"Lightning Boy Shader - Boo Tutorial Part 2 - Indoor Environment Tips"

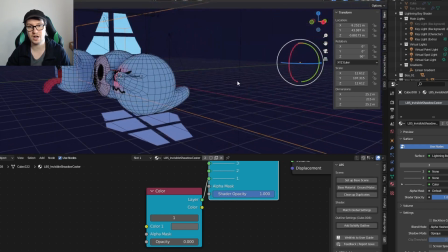506s
And now in the Lightning Boy shader options, I can actually turn off the transparency so that they're basically invisible,
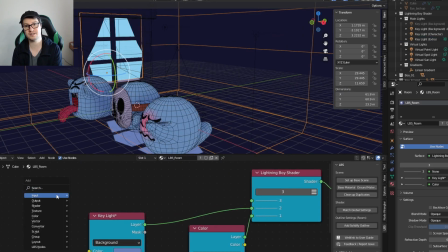514s
but these cubes are still casting shadow on my scene. Now going back to my main Lightning Boy shader material that I'm using for the entire environment, currently I have a base color and a key light, but I'm going to add a virtual point light.
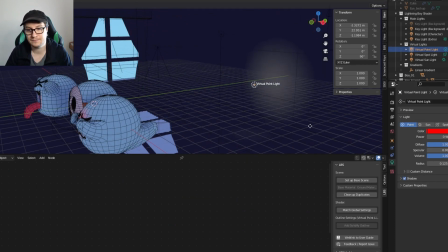528s
So with this virtual point light, the power is not affecting anything, as you can see here. So it's useless to kind of play with that.
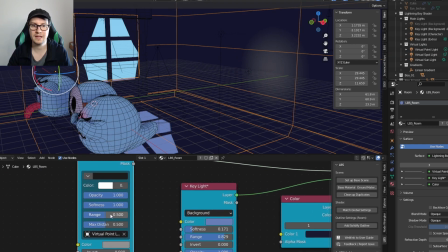536s
But if you go in the options of your node here, you can actually play with the max distance if you press tab to reveal more options in this node.
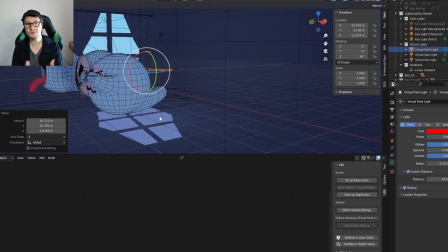545s
And then I can place it kind of in the middle of the room. So my goal with this light is to make it look like the main light that's coming
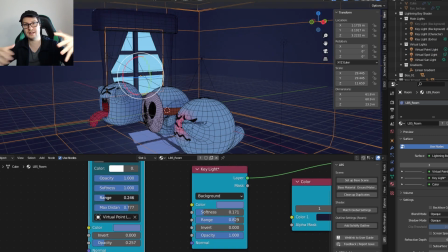553s
from the window is bouncing off the floor and lighting the walls near this area.
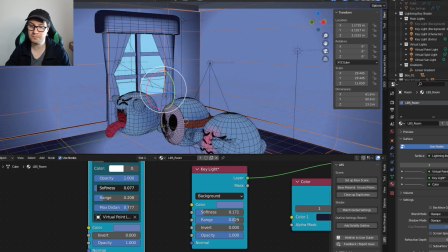558s
But just so you know, a virtual point light will not cast shadows.
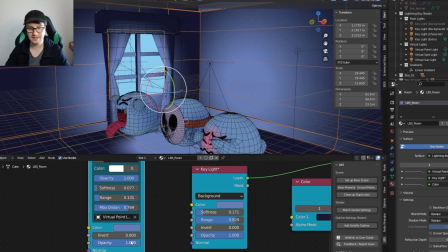563s
So it's nice as some sort of secondary light, but it does have some limitations.
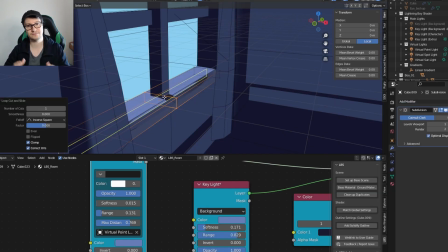567s
Now, like I was saying before, right now my virtual point light is not creating any shadows. And so this scene is lacking a lot of details right now.
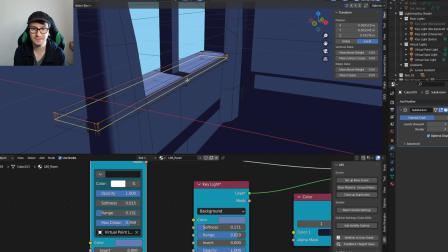578s
For example, the curtains, they should be casting a shadow behind them so that the front of the curtain is brighter than behind, of course.
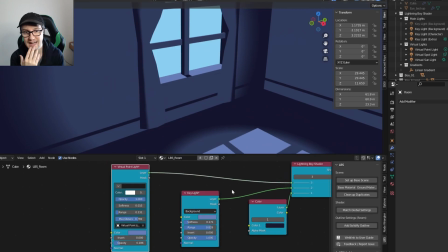587s
So to fake that feeling, we're just going to add ambient occlusion.
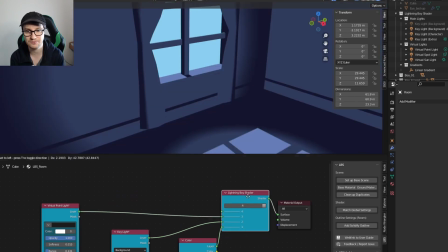591s
So here I'm going to add one more slot into my Lightning Boy shader main node,
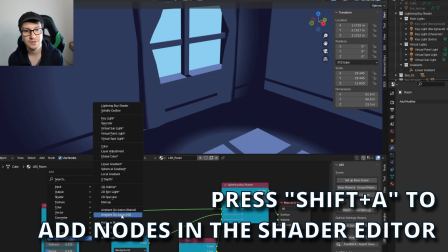596s
and I'm pressing Shift A to open the add menu, click on the Lightning Boy shader nodes, and I bring ambient occlusion SS.
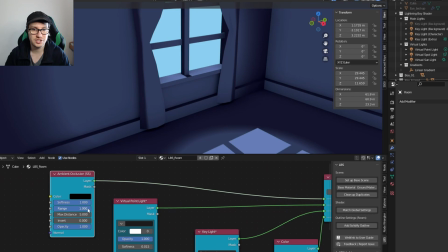605s
So now I can bring it in my scene and I can just adjust my settings until I get the look that I want. So here I can make sure that the color of the ambient occlusion is not full black, but a pretty dark blue. And now it really helps to feel all the little details of the room near the curtains and all that stuff.
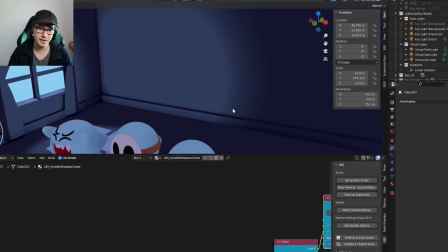624s
And remember, if you're adding ambient occlusion SS in your scene and it's not working,
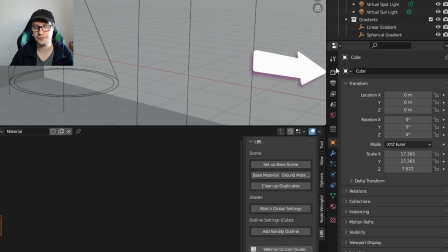629s
you have to click on that little camera icon for the render settings and make sure that ambient occlusion is turned on.
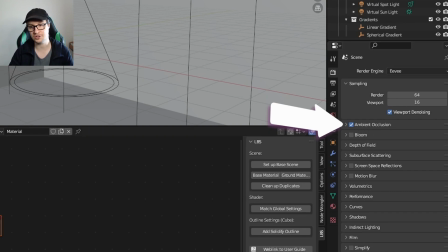637s
You have to do this in every scene that you want to use ambient occlusion in. So now I can keep modeling more elements to my scene.
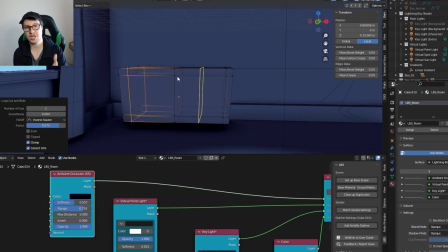644s
As you might notice, I'm not like pushing the details near the window too much yet.
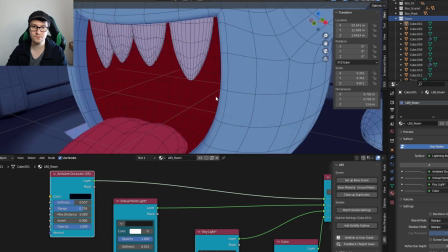649s
I'd rather place all the key elements around the room and then add details once I figured out the blocking of the overall room.
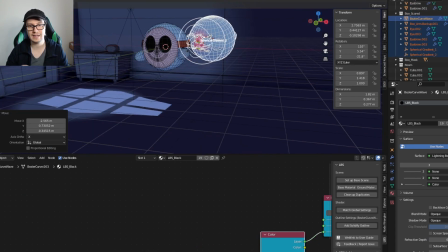658s
All right, so at this stage, I already have a few elements placed around my room. I have the little table, I have the windows.
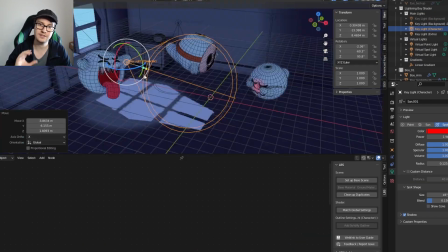664s
So I'm like, oh, might as well place my characters. And so here I'm going to take my character key light, as I described before,
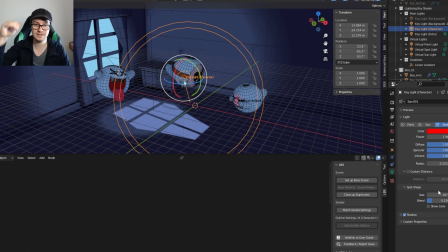671s
and now I'm going to turn it into a spotlight because I want it to be placed inside the room and to be able to light my characters.
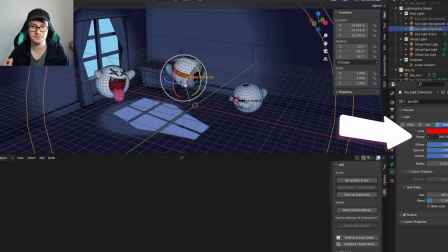678s
So if you remember, because I'm turning the sunlight into a spotlight, I do need to increase the power for it to affect my characters correctly.
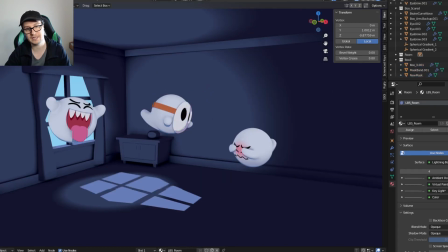687s
And now I'm really happy with this look because, like I said before, with this character key light,
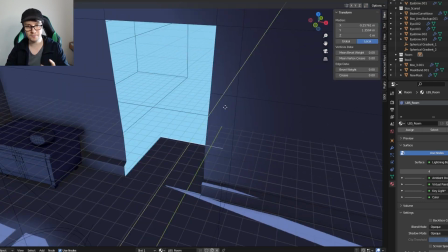694s
it's very bright, it's very strong, my characters pop, and yet it's not affecting the background in any ways.
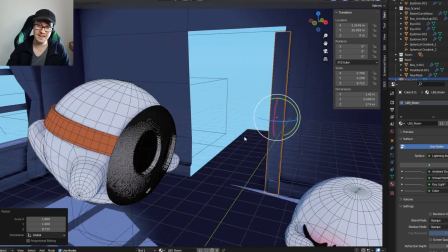700s
My characters are not casting shadows on the background,
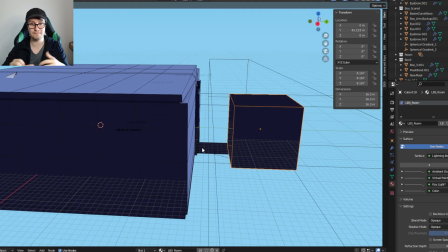704s
and the main light itself normally would like make this background overlit, but I want it to be dark and gloomy.
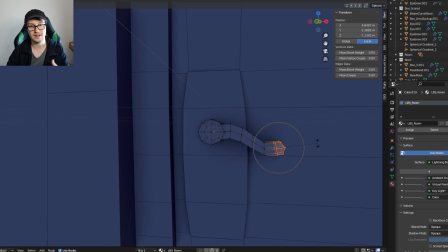711s
So by having different set of lights, it's very easy to keep those things separate.
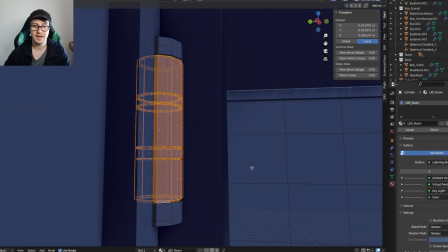717s
Now I'm working a bit on the door in the background, just adding details and not much to say here.
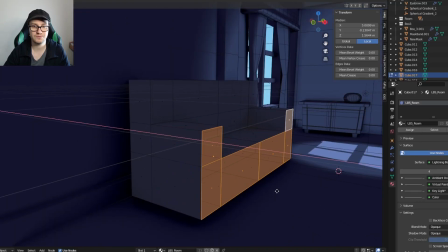725s
And next I'm going to work on the couch. Once again, add details into the room and the environment.
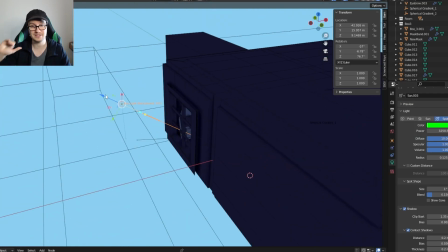734s
So here I'm actually going back into my sunlight that was lighting through the window, and I'm changing it once again into a spotlight.
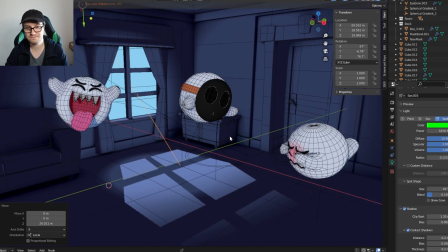742s
So I keep going back and forth with this one because that's part of the fun for me, is experimenting and try to see different looks that I can get.